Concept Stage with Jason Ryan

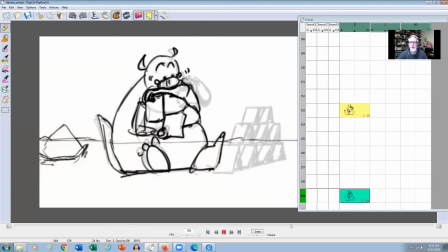496s
And then I can think about like, okay, so how broad do I want to make that? Do I want to, you know, do like a little bewitched kind of, you know, that kind of thing? Or do the wipe first and then do something like that? Just to make it clear that he's kind of wiped the sneeze away.
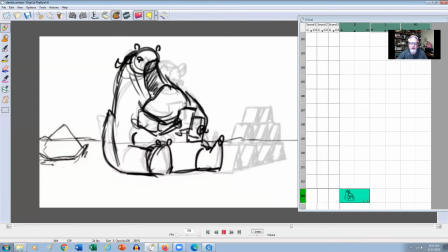512s
He's rubbed his nose. He's good now. We're all set, right? And then he looks back at his cards and then go back into a fast sneeze, like so that it takes you sort of a little bit by surprise, right? So I want to go nice and broad here with the mouth, you know, and this one would be a little faster.
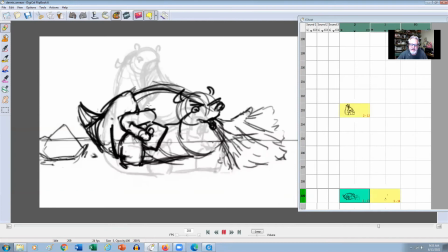530s
It'd be like, ah, chew, right? And then for the sneeze part, I want to take him off the ground. I want to like get some distance between him and the ground, but I don't want to like bring him back up to his feet.
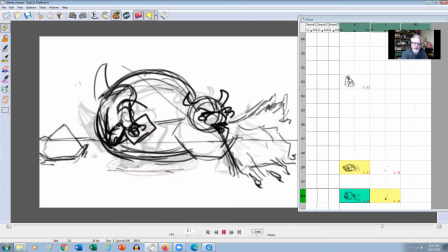541s
I just want to make sure that he actually raises off the ground, like so. So I think keeping him sort of solid in here. I was before, you can see like a little mark right here. I was kind of playing around with the idea that his foot would actually come out this way and this foot will come out that way, but it felt just a little too much.
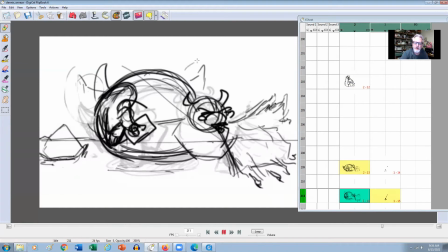560s
Like I felt like I was just more distracted by the feet coming out rather than the attention going here. So I thought like, no, let's just keep him as a nice solid shape. So when I'm thinking this, I'm thinking like the leg would be here, maybe the toes here.
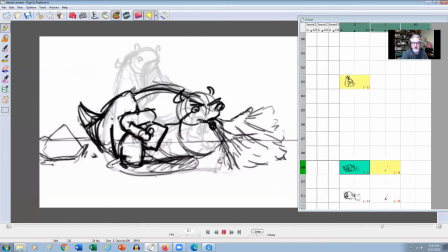573s
And I might actually play, you know, one or the other. I've got two choices here where I can actually bring the legs sort of outside the arms, you know, so like this, right? So keeping this on the inside and the leg on the outside, which might be fun, right?
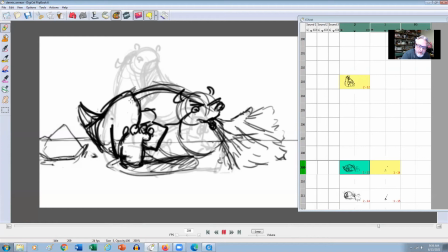592s
So just kind of doing that. So still keeping the actual shape, but now we kind of have this little bit more of a distance between the leg and the arms rather than trying to tuck his knees in and keep the arms out.
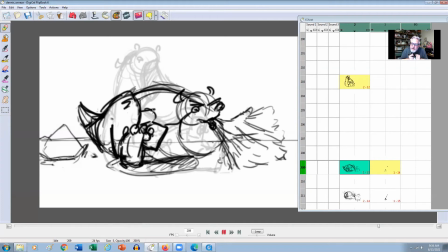605s
Because that might be fun just to sort of contract his arms a little bit more, or retract his arms, I should say, right?
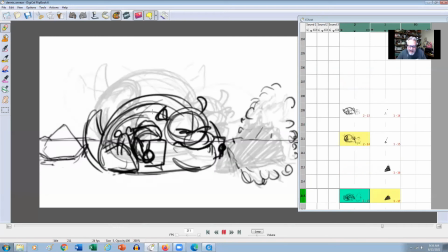612s
And then we have the sneeze, chew, and then the landing, and then he's got to look up, right, to be nice and sad.
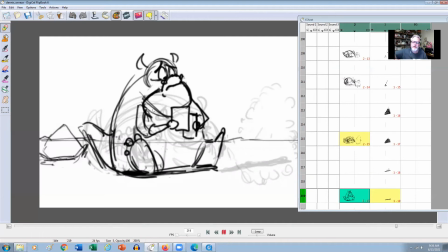619s
Now, I don't want the shot to go on for a minute long, and you could easily milk this stuff. So I gave myself like the maximum 240 frames, which is exactly 10 seconds, right?
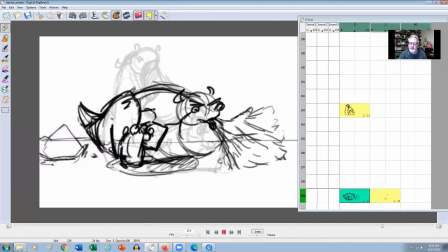630s
So I think like just seeing the cards basically, right here, and then they
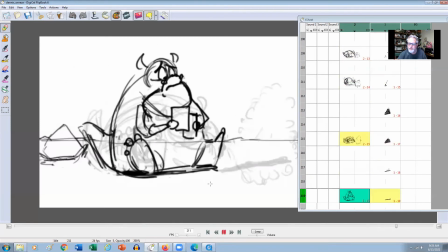636s
sort of go all charred, like, so they're going to just burn into a group of ashes right here, right?
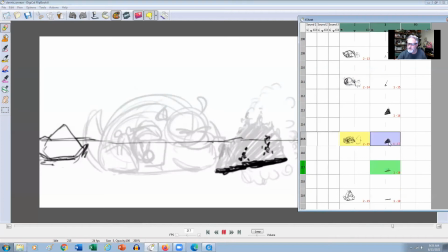642s
And then from there, then they'll fall, right? So I think like maybe even let's take this level in flipbook here and just sort of have that,
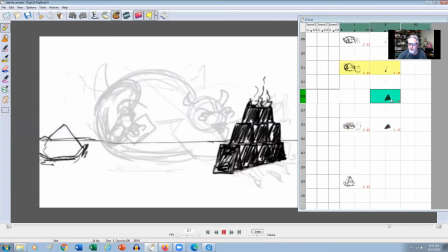652s
maybe hold on the ashes here, like for maybe, well, actually maybe, I think maybe we even hold on this one.
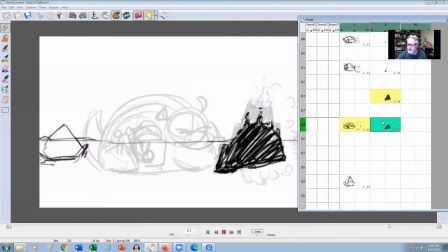660s
And then this is where they start to fall. So this should be fairly fast, right?
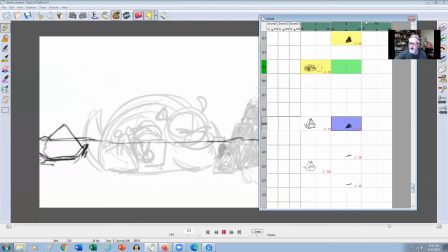664s
So that, we get to see the charred cards, and then we see the ashes fall nice and quick,
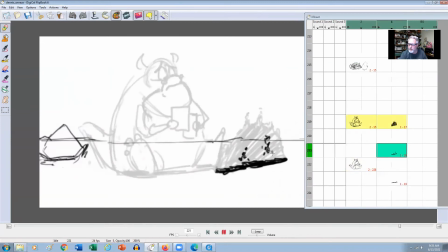672s
and then the last thing would be, so even like when the ashes fall, like maybe they break apart, like this, and then they fall a couple of frames later, right? So we have this,
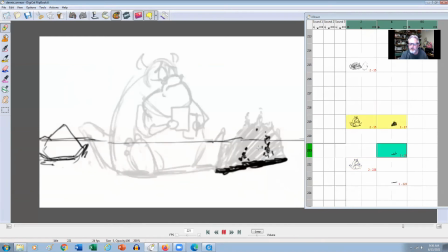684s
like we still have the ashes there, and then these ashes are just sort of settling right here, right? So you just have a little bit more of a settle, right? And then that will be our shot, right?
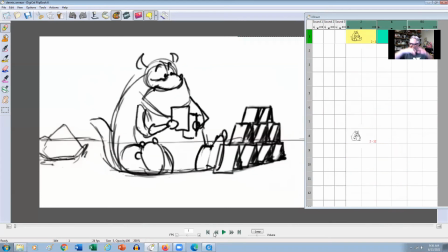699s
So let's play it and see if everything sort of reads as a shot. So like I say, like I'm thinking more of a story artist rather than smooth animation at this stage. The animation like will come later, right?
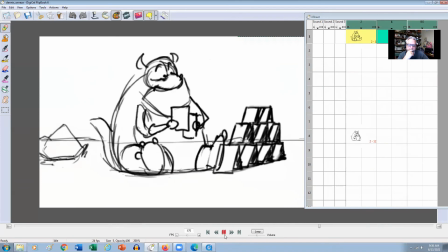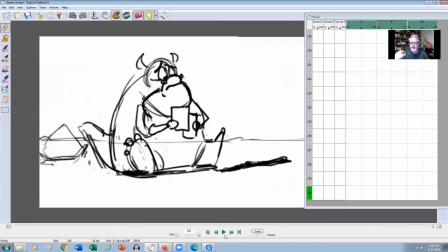723s
All right. So when I'm thinking animation time, so what I'll be doing now, like even though this is going to be a fairly cartoony type shot, because I always want to marry the style of animation to the style of the character, and the character is very cartoony.
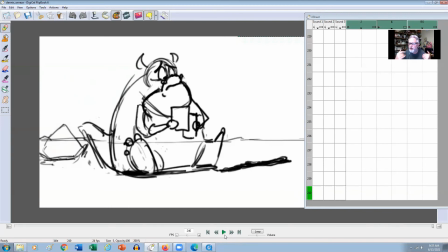737s
I don't want to make this hyper realistic, right? Because it might look like a guy in a sort of a dragon suit, right?